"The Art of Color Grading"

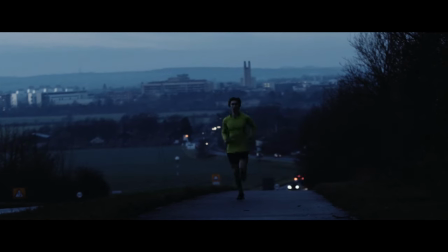0s
blue skies in the summer, the evening light at dusk, birds out at sea.
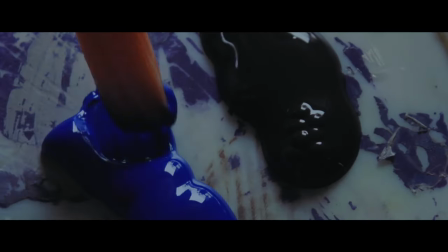7s
What do these colours feel like?
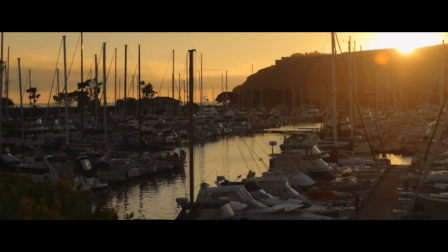10s
There's warm tones, October sunsets, the street lights, a candlelit meal.
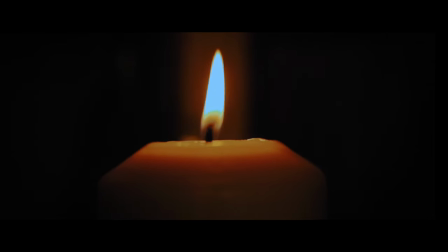17s
What do they feel like?
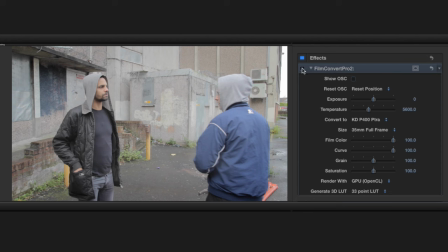19s
When we're colour grading an image, these are the kind of creative choices we can make by simply moving a slider to
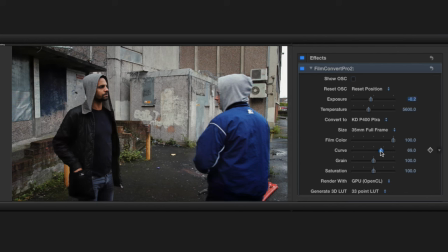26s
tweak the exposure or to change the contrast, the colour temperature, the saturation. But how much can we really change things with colour grading?
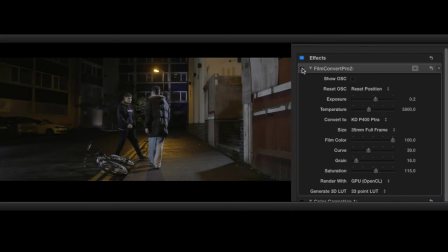40s
Using the Film Convert plugin, we can grade this shot as if it were a daylight scene.
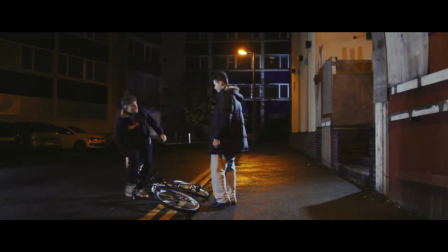46s
Plenty of light and bright colours.
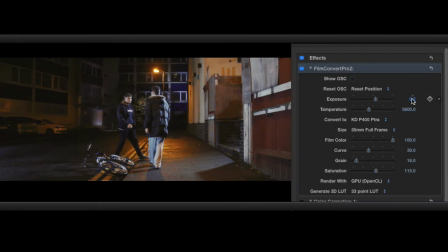48s
But if we think about what a night scene really looks like, we might try darkening the image, because we'd expect some shadows.
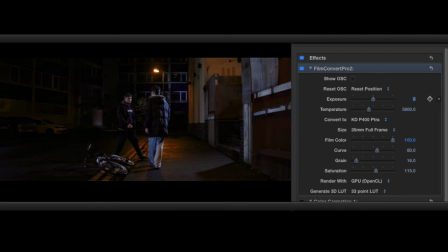55s
Then we might increase the contrast and cool off the temperature, simply because we're going for realism.
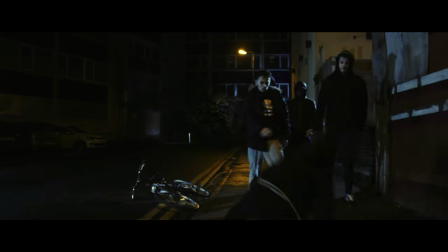63s
Now, if we're shooting something with a retro style,
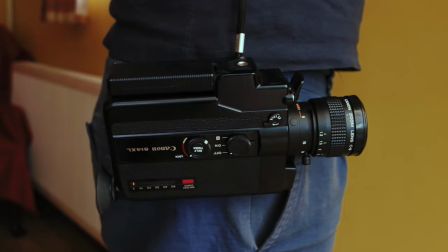66s
that might call for us to take a typical grade like this and bump the contrast way down.
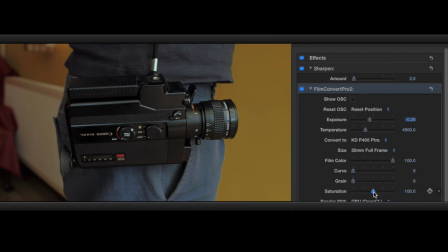73s
After dropping the exposure slightly, increasing the saturation, and sending the tint a bit towards magenta,
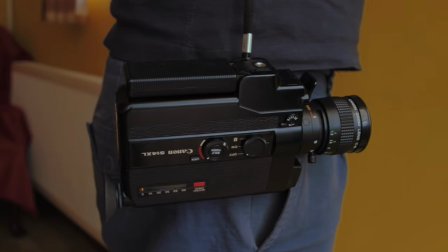81s
we've now got something with a kind of 80s film stock vibe, which could work for the retro feel.
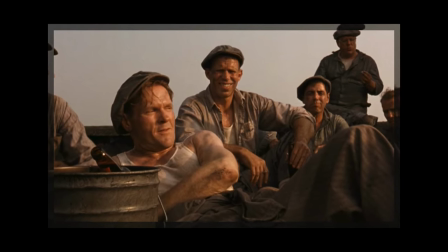88s
So let's look at this shot from Shawshank. Golden colours, yes, but that's not just a colour grading preset.
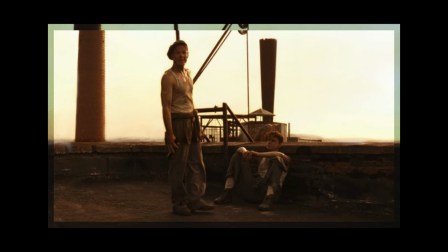94s
The light on set is behind the actors, mimicking a sunset, so that motivates the golden tones.
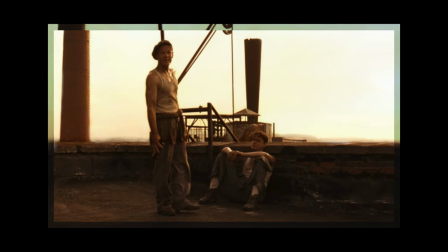101s
Beyond that, of course, is the emotion of the scene.
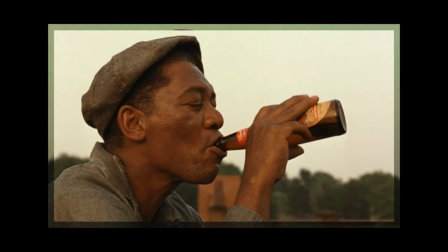104s
A brief moment where these prisoners get to feel like free men, where they're able to relax and have a drink after a tough day.
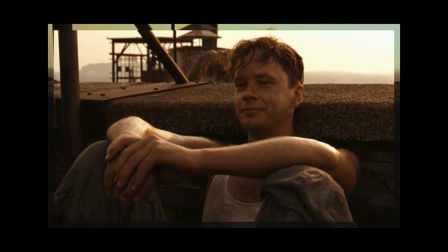111s
The music, the actors' performances, the lighting, it all links in to create this golden mood.
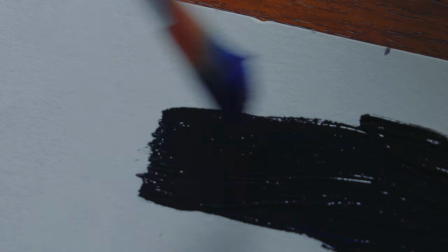119s
So we start with the big strokes, the overall look. But after that, we can refine, working on the details.
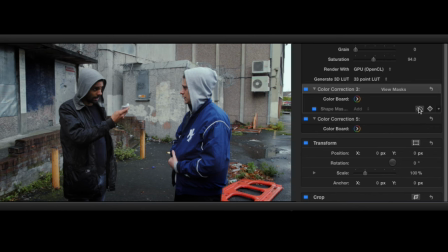126s
Bringing down the midtones in the corners with a vignette can help route our eyes to the important parts of the frame.
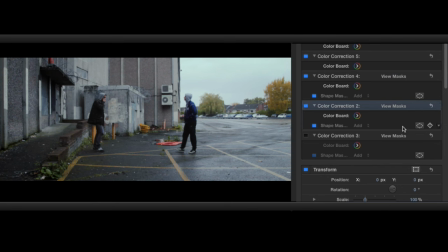134s
Beyond that, there are power windows, which allow us to get specific with our grading, drawing attention to or from certain parts of the frame. As any artist knows, less is often more, so we've got to be careful that we don't go overboard with these.
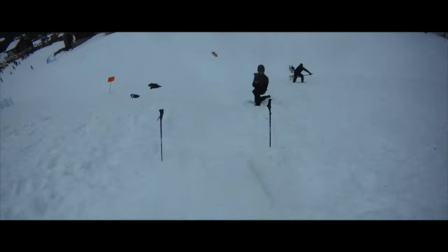151s
Now, it may be clear at this stage that I tend to grade things pretty dark and with a fair amount of contrast, but that doesn't mean that you need to.
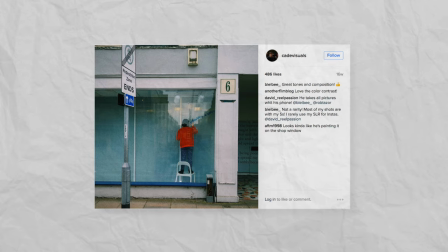160s
How do we decide when to follow a realistic look? And when to use artistic license to stray from reality.
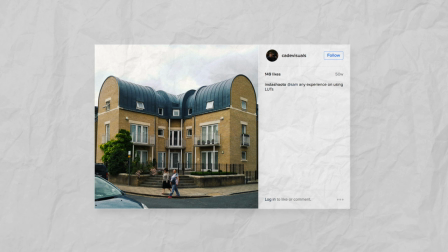167s
What counts as too dark? What counts as too bright? And how much is too much contrast?
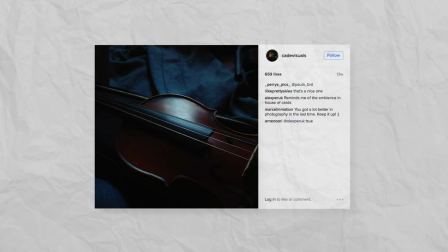174s
When is less more? And when is more actually more?
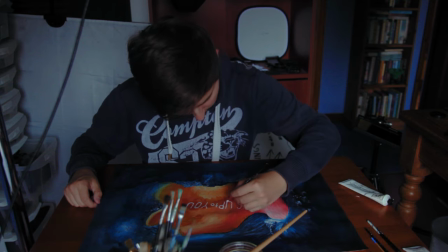178s
There's only one answer to all of those questions, and it's very simple.
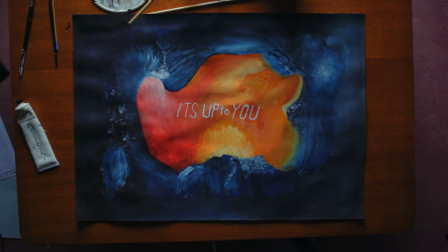184s
It's up to you. My name's Simon Cade, this has been DSLR Guide, and I'll see you next week.